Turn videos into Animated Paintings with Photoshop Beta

Okay, so we've all seen the generative fill feature in Photoshop being used to extend a scene or to replace objects.
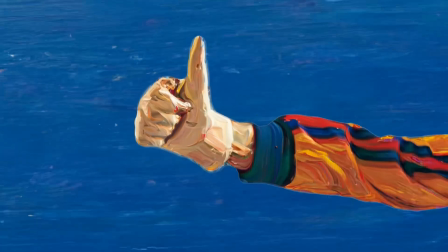(0:06)
Now let me show you a way I use them to create these animated paintings.
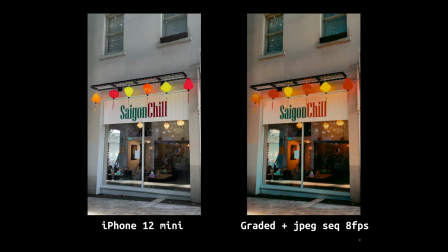(0:09)
For today's tutorial, I'll be using videos that I took on my iPhone, and I've already graded them on DaVinci,
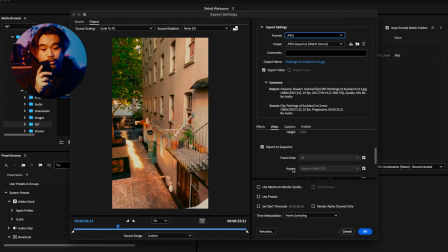(0:16)
and I've converted into a JPEG sequence with a frame rate of usually around 8 FPS. And I'm assuming you already know how to create the paint look with the generative fill feature. If you don't, this tutorial here might help you out. This tutorial might help you out. This one over here. Okay. Otherwise, I'll quickly brush through the process actually. Okay, so this first clip, we're going to create that paint look.
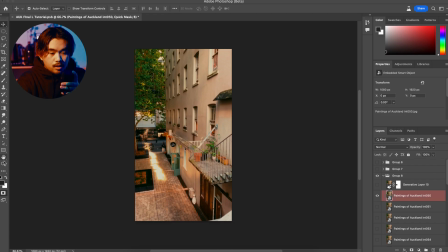(0:46)
So press Q and then change the brightness of this black
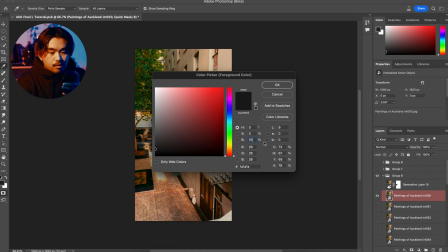(0:53)
into something around like 10.
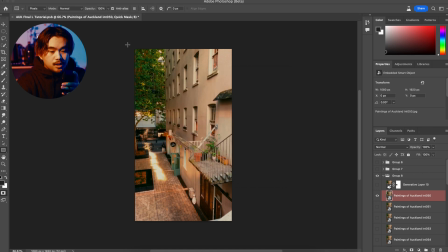(0:57)
And then select the whole image with the rectangle shape tool, press Q again, and then enter the prompt, oil painting. Now, once I get my result, I select the layer mask and I mask out the areas where I want to show movement.
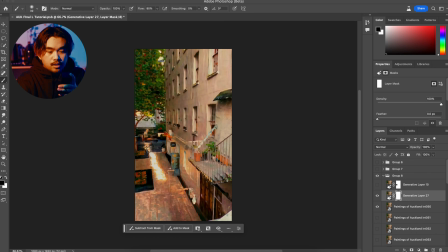(1:14)
In this case, the street area, so I can show the car pass by. Now, once you have this painting layer masked out, you can actually export this and just overlay over your footage.
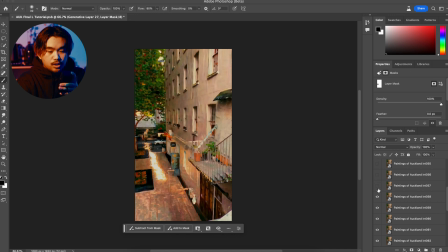(1:31)
But what I ended up doing is just doing the whole thing on Photoshop and exporting individual frames by turning on and off one frame after the other. And I did this so I can get the stop motion look on each clip. But you can probably do the same thing on your editing program.
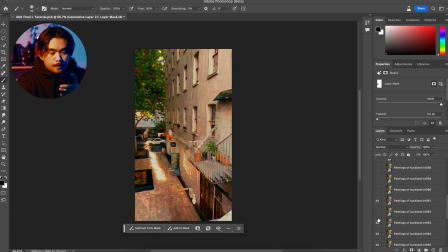(1:49)
This is just the way I did it because I was kind of doing it on the fly. Anyway, the second clip, I used a slightly different technique.
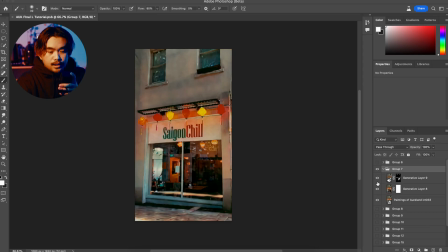(1:57)
So for this clip, I actually only used one frame from the video. So you can actually do this technique on a photo. But first, we'll generate the paint look again with the same process.
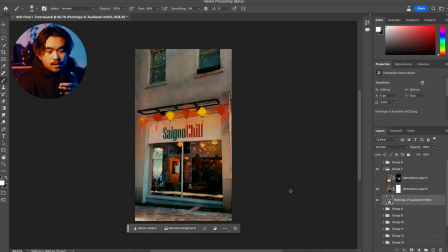(2:09)
Now, analyze where you want to show movement. In this case, I wanted to show the wind blowing on these lanterns.
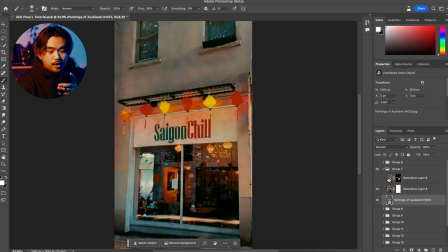(2:17)
I also wanted to show a shimmer on the reflections on the windows. And this is how I did it. You just duplicate the generated layer, or you can regenerate a whole new layer with a lower percentage, which I would actually recommend. So we've been generating these paint looks with like around 10%,
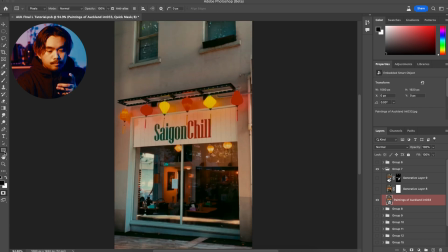(2:38)
but I would recommend to go around 3%, just so the changes to the image are more subtle.
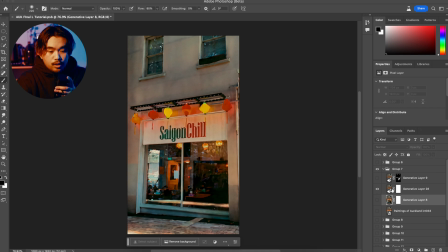(2:46)
Now turn off all the layers underneath, then go to the layer mask and erase the whole layer with black.
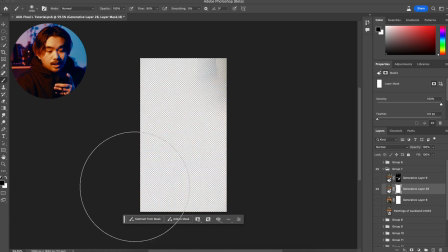(2:53)
Once it's all masked out, I'm going to turn on the layer underneath so I can see where I'm masking,
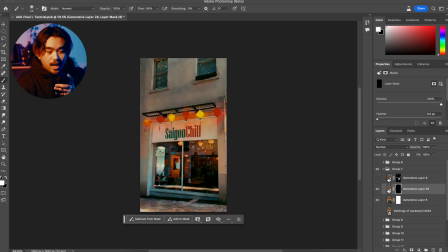(2:58)
and then paint white over the areas where I want the movement.
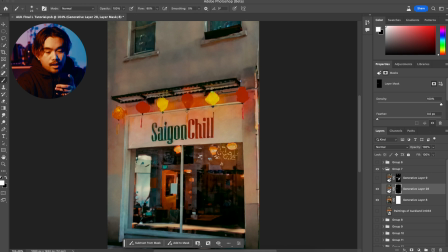(3:02)
So I'm going to paint over these lanterns and the highlights on the windows.
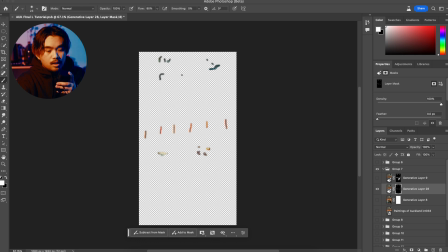(3:08)
Once you've done that, if you turn off the layer underneath, you can see where you've painted.
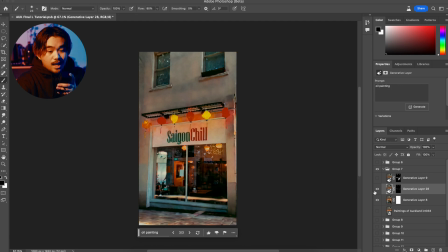(3:13)
Now I just need to generate as many variations I need and export each variation individually.
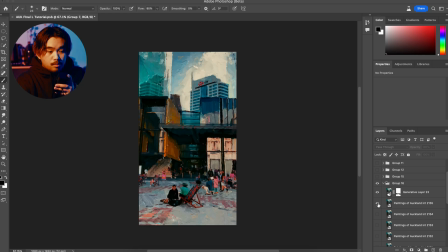(3:19)
This third clip is very similar to how I did the first technique. So I just mask out the areas of movement, which is over at the back over here. It's important to do this on areas that are small so it looks more convincing. Earlier in this clip, a kid zooms with the scooter as well.
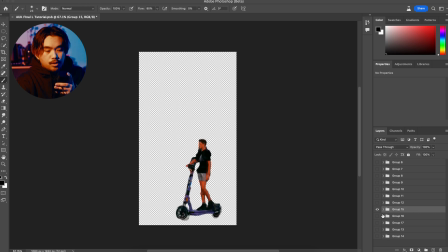(3:37)
So I kind of struggled to find a way to do this, but the way I ended up doing this,
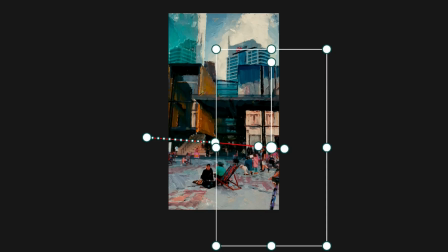(3:44)
I just used a cutout of this kid, exported it separately, and then animated him moving from one end to the other in DaVinci. Okay, moving on to these four clips. I'm just gonna do them all together since I did the same technique.
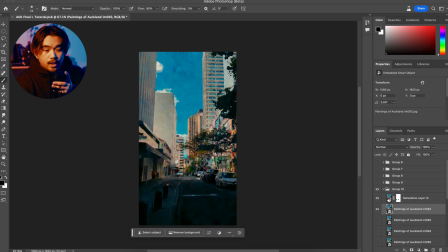(3:57)
So for this clip, I masked out the areas where these guys are walking.
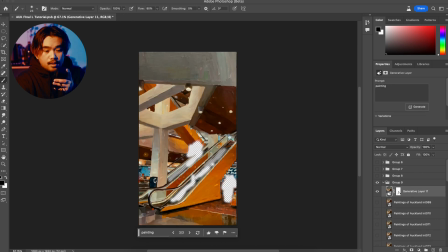(4:01)
This clip, I masked out the man and the lady and also the escalator.